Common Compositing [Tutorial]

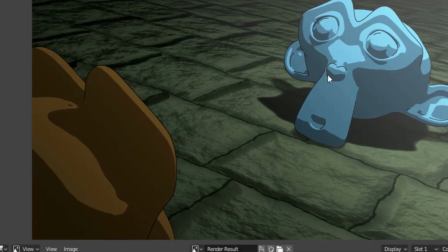12:32 Just a basic example. So how we apply a gradient is extremely simple.
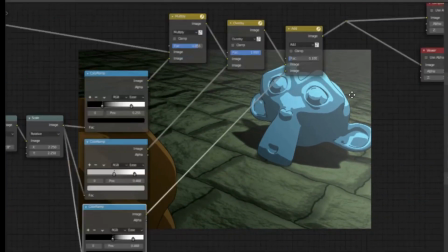12:38 You guys are absolutely going to love it. Is you go into your compositor. Now you see this is the basic setup, but I'm going to explain it to you.
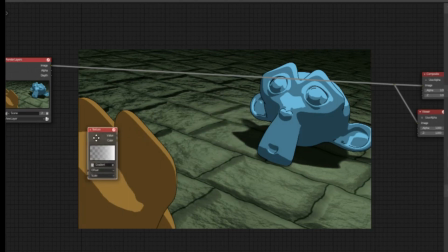12:45 What I did is I added a blend texture, just plain blend texture set on horizontal.
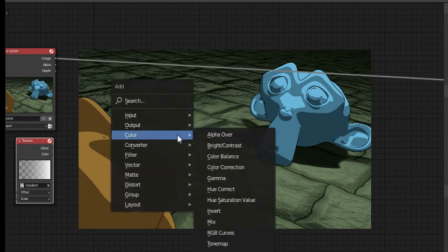12:51 Nothing fancy about it. And I added 2 nodes.
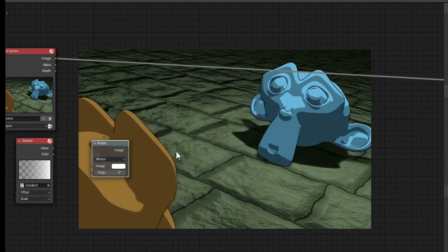12:56 One is rotate and the other one is scale. Now I'm going to show you why I'm adding a scale one as well.
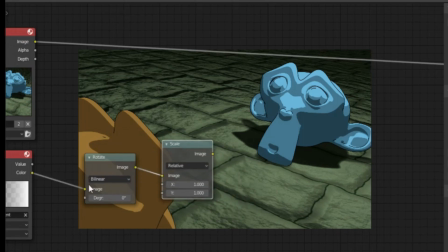13:03 So I'm just going to connect them up directly in sequence. Remember, the rotate one has to go first, and I'm going to show you why now.
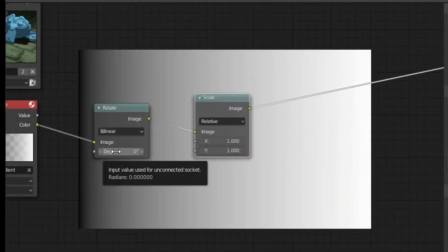13:11 Okay, so when you rotate something in the compositor, especially procedural textures, this is what happens.
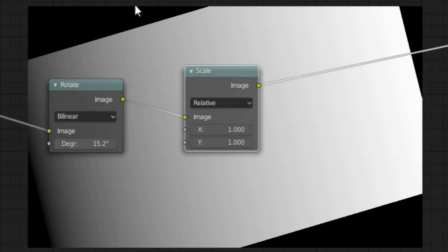13:17 Look at those edges. That is not cool. And that's why we have the scale.
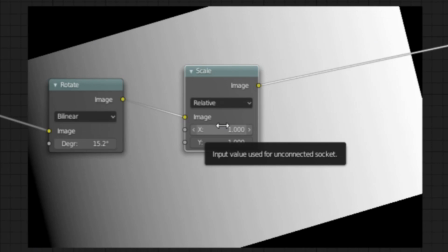13:23 I noticed that at roughly 2.25, you know, relative scale, you don't get these edges.
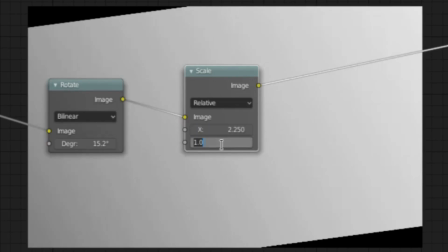13:32 So that's a very good default to go for. See?
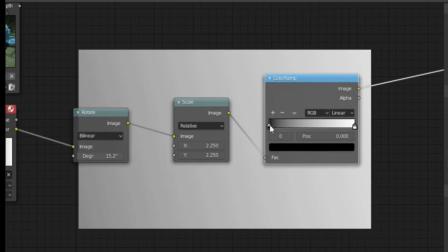13:37 Gone. So in order to get those contrasting colors back, I recommend using this B-spleen option.
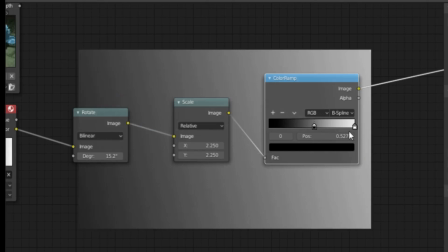13:45 It just gives a little bit more control.
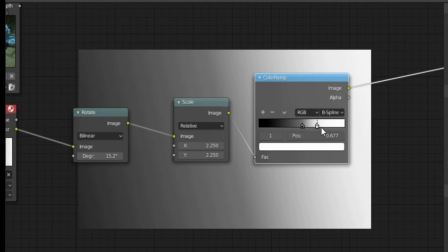13:49 Especially since we lose some of the image information when we have to scale it.
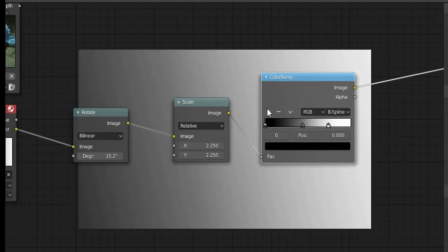13:57 There we go, make this one black, and add another one, make this one white.
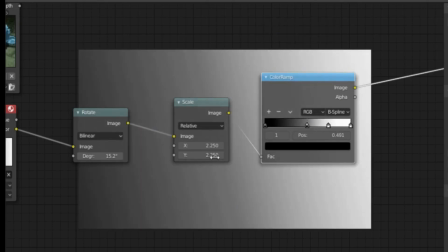14:03 There we go. That's cool. So that is our gradient.
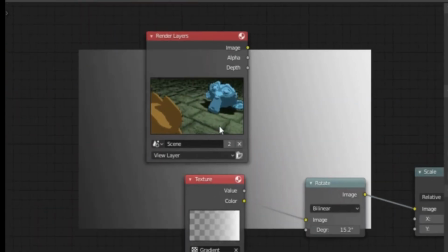14:08 Now our shot is obviously going diagonal, and in this instance we want to use the example of making one character seem to be in the dark or at a loss of what to do.
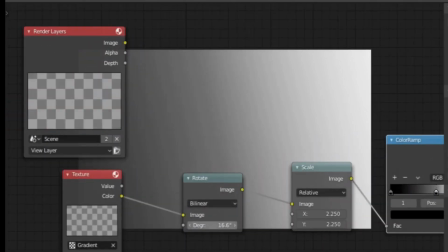14:18 So we're going to rotate it to continue with that narrative.
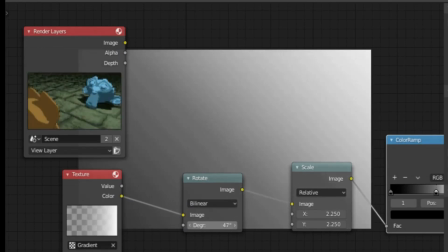14:24 Something like that should do the trick.
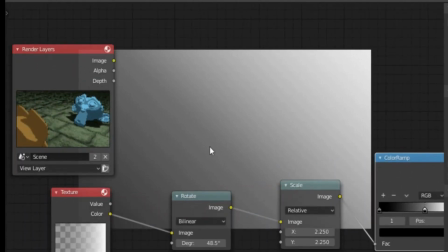14:27 If you need to, you can use a mix node to get a bit of a mix view to see whether it's fitting or not.
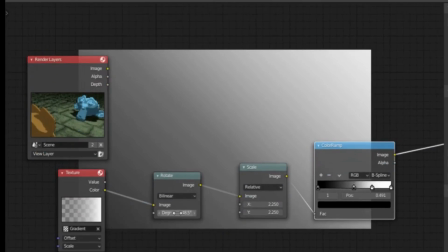14:34 I think this will do the job.
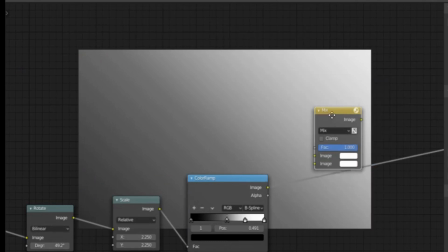14:37 So I'm going to add a mix node, and I'm going to multiply this one.
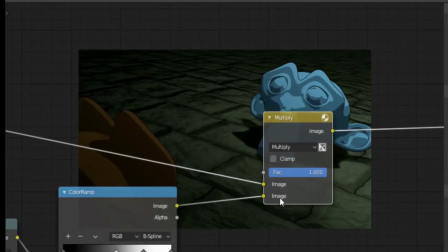14:44 The reason I'm multiplying this one is because we want our character in the dark, but we don't want to darken this character just yet.
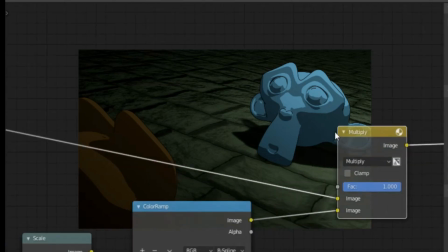14:51 We want actually to make that character a little bit brighter, just to add a little emphasis.
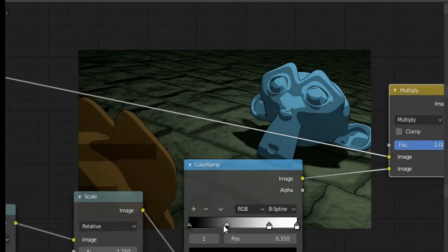14:57 So I'm just going to push back the darkness a little bit over there and open up the brightness there.
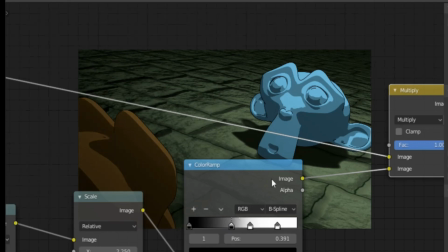15:06 something like that.
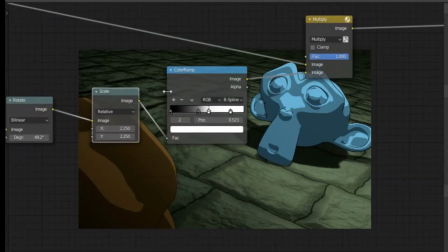15:13 That looks really cool. Now we're using obviously the exact same texture, so just moving down to get another one,
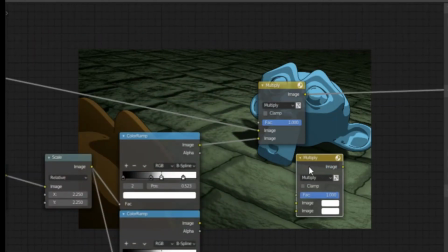15:21 and I'm going to add an overlay. Now the reason I'm adding an overlay is because I want to get a little bit more contrast to the brighter monkey.
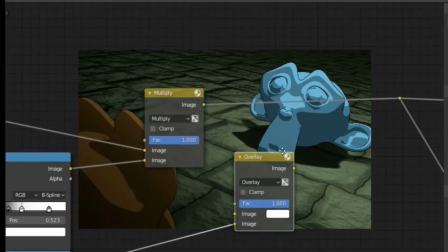15:32 So that goes in there, and I'm adding that one.
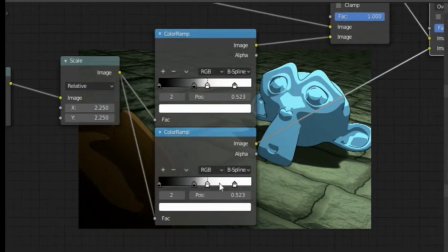15:37 So you see immediately it's brighter, but we can't use a pitch black color.
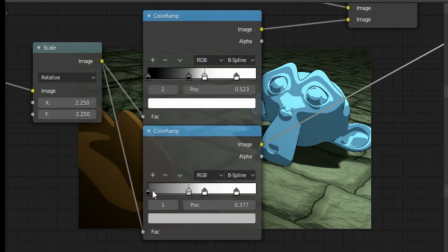15:43 We have to use a medium gray, which is 0.5, so that the black area is basically invisible.
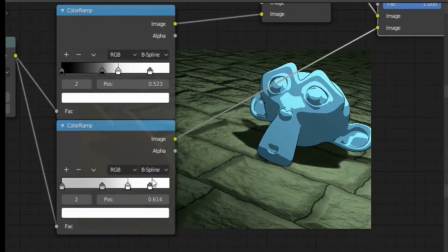15:51 Something like that, but we do want it to be a little bit less intense.
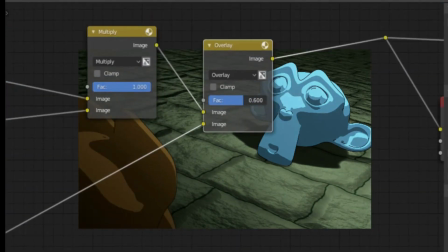15:58 Something like that should do the job.
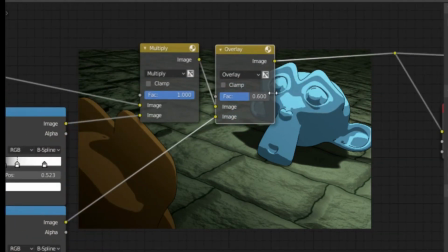15:59 Okay, and finally we want a little bit of a hint of some off-screen glaring blaring.
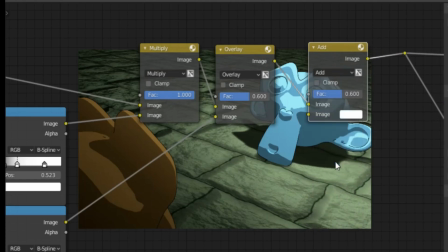16:07 That's funny. So use add and get another one
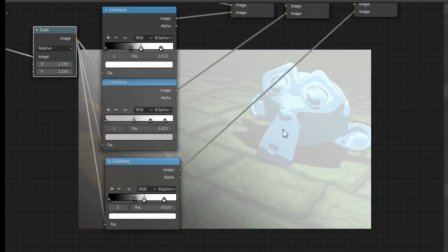16:16 and put it in there, and obviously adjust a lot
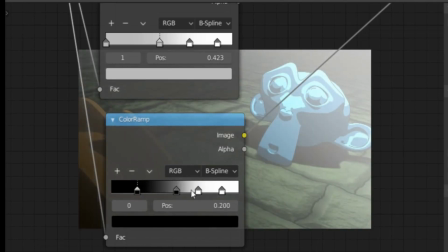16:22 so that it's nice and soft but not overwhelming the shot.
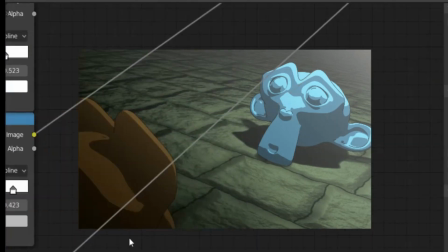16:30 I hate it when these glares overwhelm something.
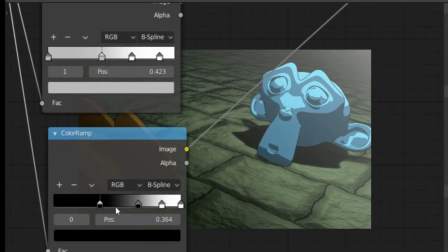16:36 It's just really annoying.
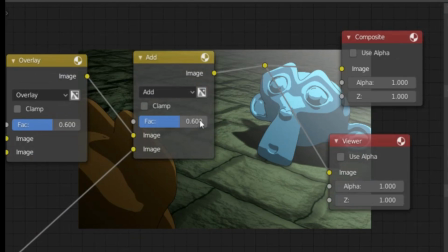16:38 I think we can go for something like that and just reduce it a little bit over there.
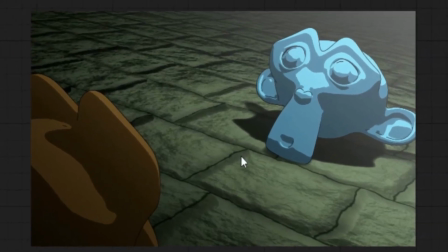16:47 And there you go. This creates a sense that this character is not the focus, number one.
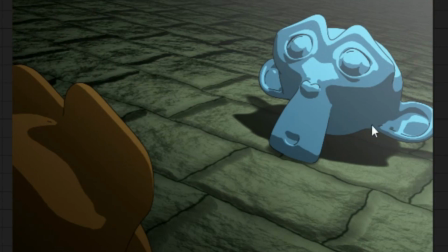16:53 It creates a doubt over the character, and it helps us to focus on what the creators want us to focus on. So for example, if this character is talking and the light is on the character, the other characters are put in the dark, obviously you're not going to struggle to know, oh, that's what I'm supposed to look like,
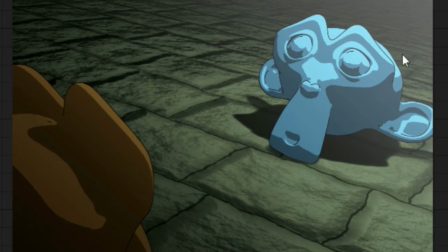17:11 look like. So yeah, that's good. So you can use this on motion shots as well. Do be aware that you might need to adjust your compositing as well to go along with it.
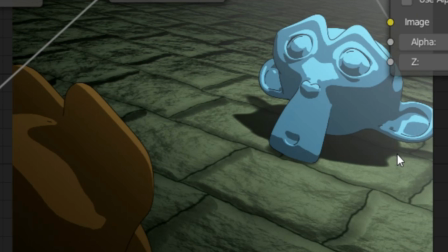17:27 What you can also do is you can render a very large, like panoramic shot and just pan the camera over it. You can do something like that as well. White background with soft glow.
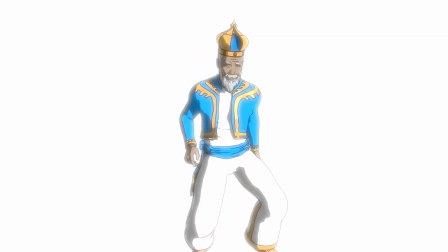17:41 A bit more of a classic. We sometimes get slow motion shots for obvious dramatic effect.
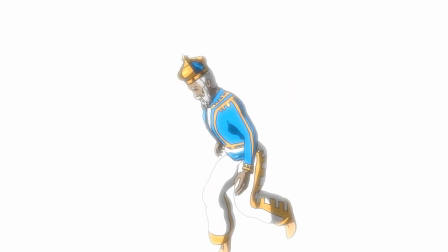17:46 What I love about this one is that it blanks out the background and isolates the character with the highest intensity possible, white.
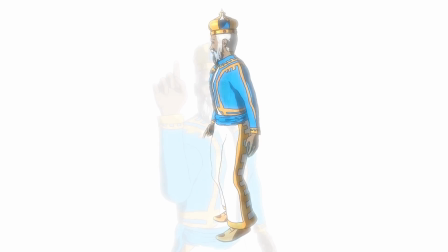17:55 Do note that it is not always that the character is alone on this white plane.
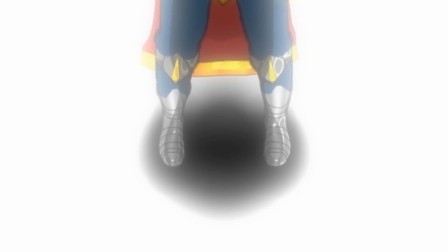17:59 You may find some shadows and some other elements to the special shot as it relates to the action being taken.
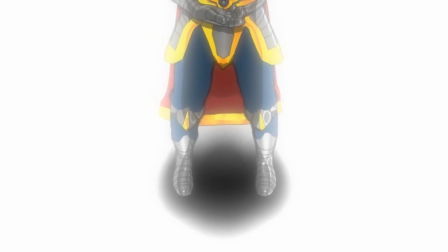18:06 For example, if someone has to keep someone from driving off a ramp, but they try to make the jump anyway, then the hill or ramp, whatever form it could take, would also be included,
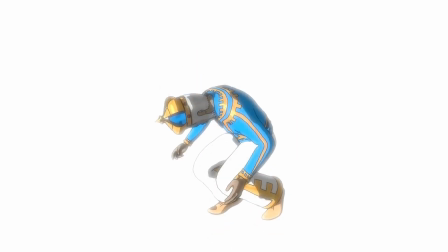18:18 though the sky and everything else will be white. This is also used for dramatic monologues.
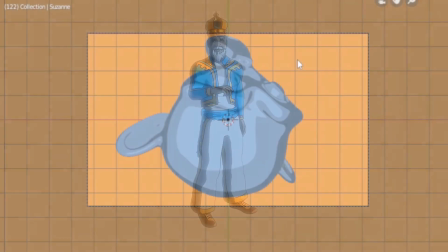18:24 Okay, so we're using this one again.
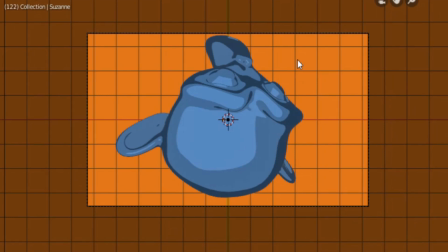18:27 Basically what we need from Eevee, because Eevee doesn't have material index just yet, is to create a transparent background.
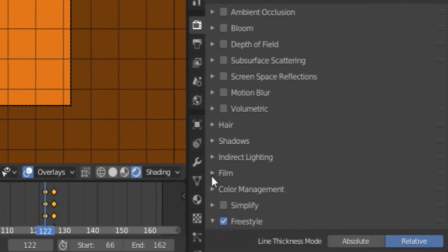18:35 Now you create a transparent background by going into your render settings, going into film, and setting alpha to transparent. This creates the sense of material index by creating a transparent background.
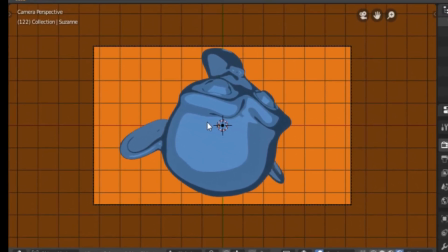18:48 So if you render this out, you'll see something like this.
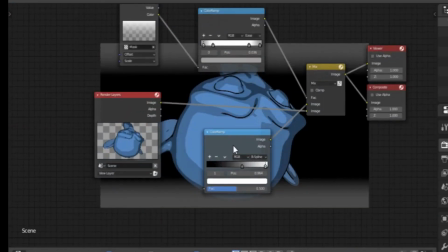18:52 So I'm just going to remove this old compositing setup, and I'm going to use alpha.
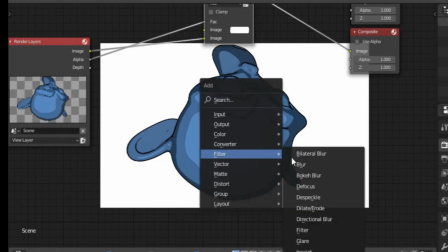19:00 And there we have a white background. Now to blur this over, it's very simple. Take a blur node, get your alpha, set it to fast Gaussian.
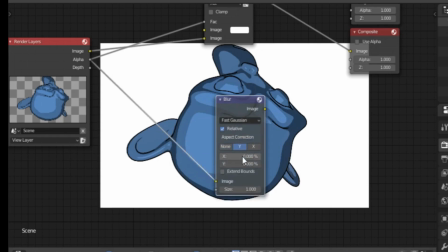19:08 I use fast Gaussian because it's one of the best methods in terms of clarity.
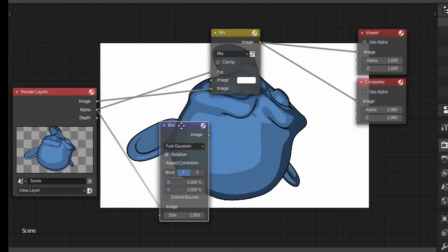19:15 Let's use 3. I've noticed that it's easy to overwhelm the scene with this.
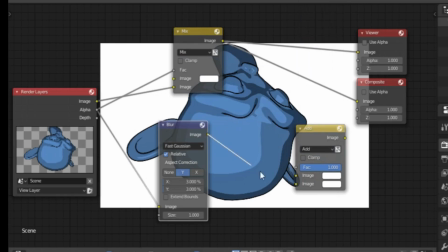19:23 So you can set it to add it, and
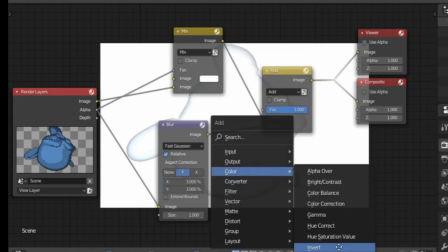19:33 invert. That's a big one, invert. And there you go.
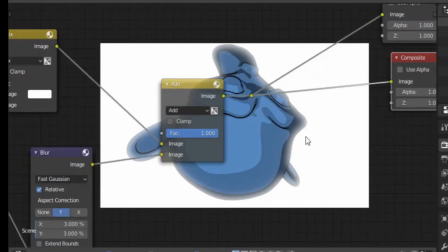19:39 Now one thing that's usually added as well, that's not always obvious, is a slight blurring of your shot. Now as you guys know, I did put together a lot of compositing nodes.
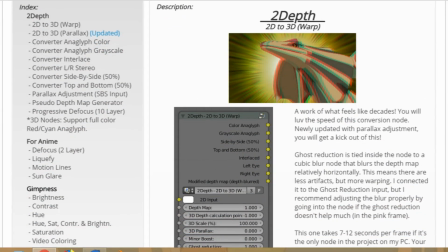19:53 There is one that's called Quick Blur that is very appropriate for this. So what you guys can do is you can check the link in the description for the compositing nodes, and
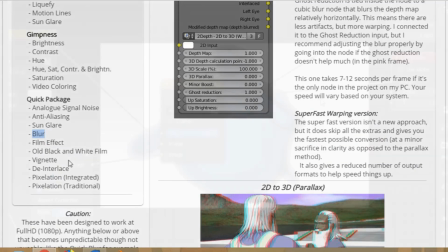20:02 you can just append those as you need them, or you can append them to your default project. And there we go, that's a quick blur.
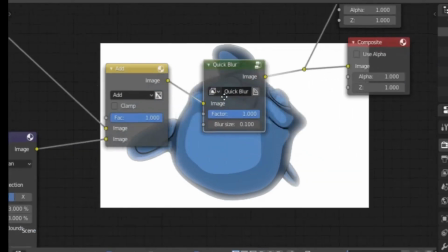20:09 I'm just going to move this point because I want to put the blur in there. This is obviously too intense, so we're going to just reduce that.
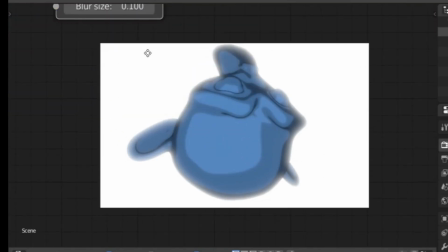20:17 I think 0.1 is good. Yeah, something like that. That'll look cool.
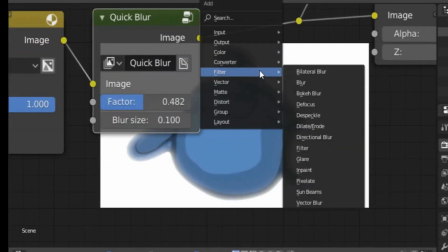20:22 So if you want to just tone it back a little bit but keep that softness,
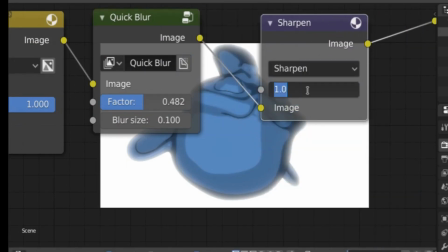20:27 you can just add a filter with sharpen and set it to a low value like 0.1 or something like that.
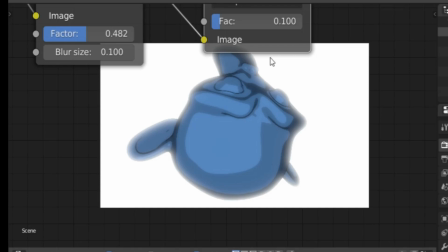20:34 It just emphasizes your lines a little bit but still keeps that nice soft feeling.
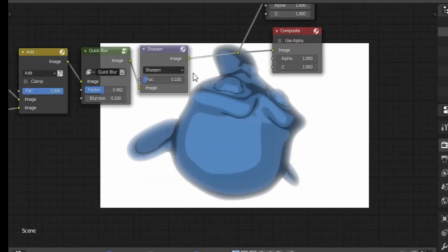20:41 And it's as simple as that.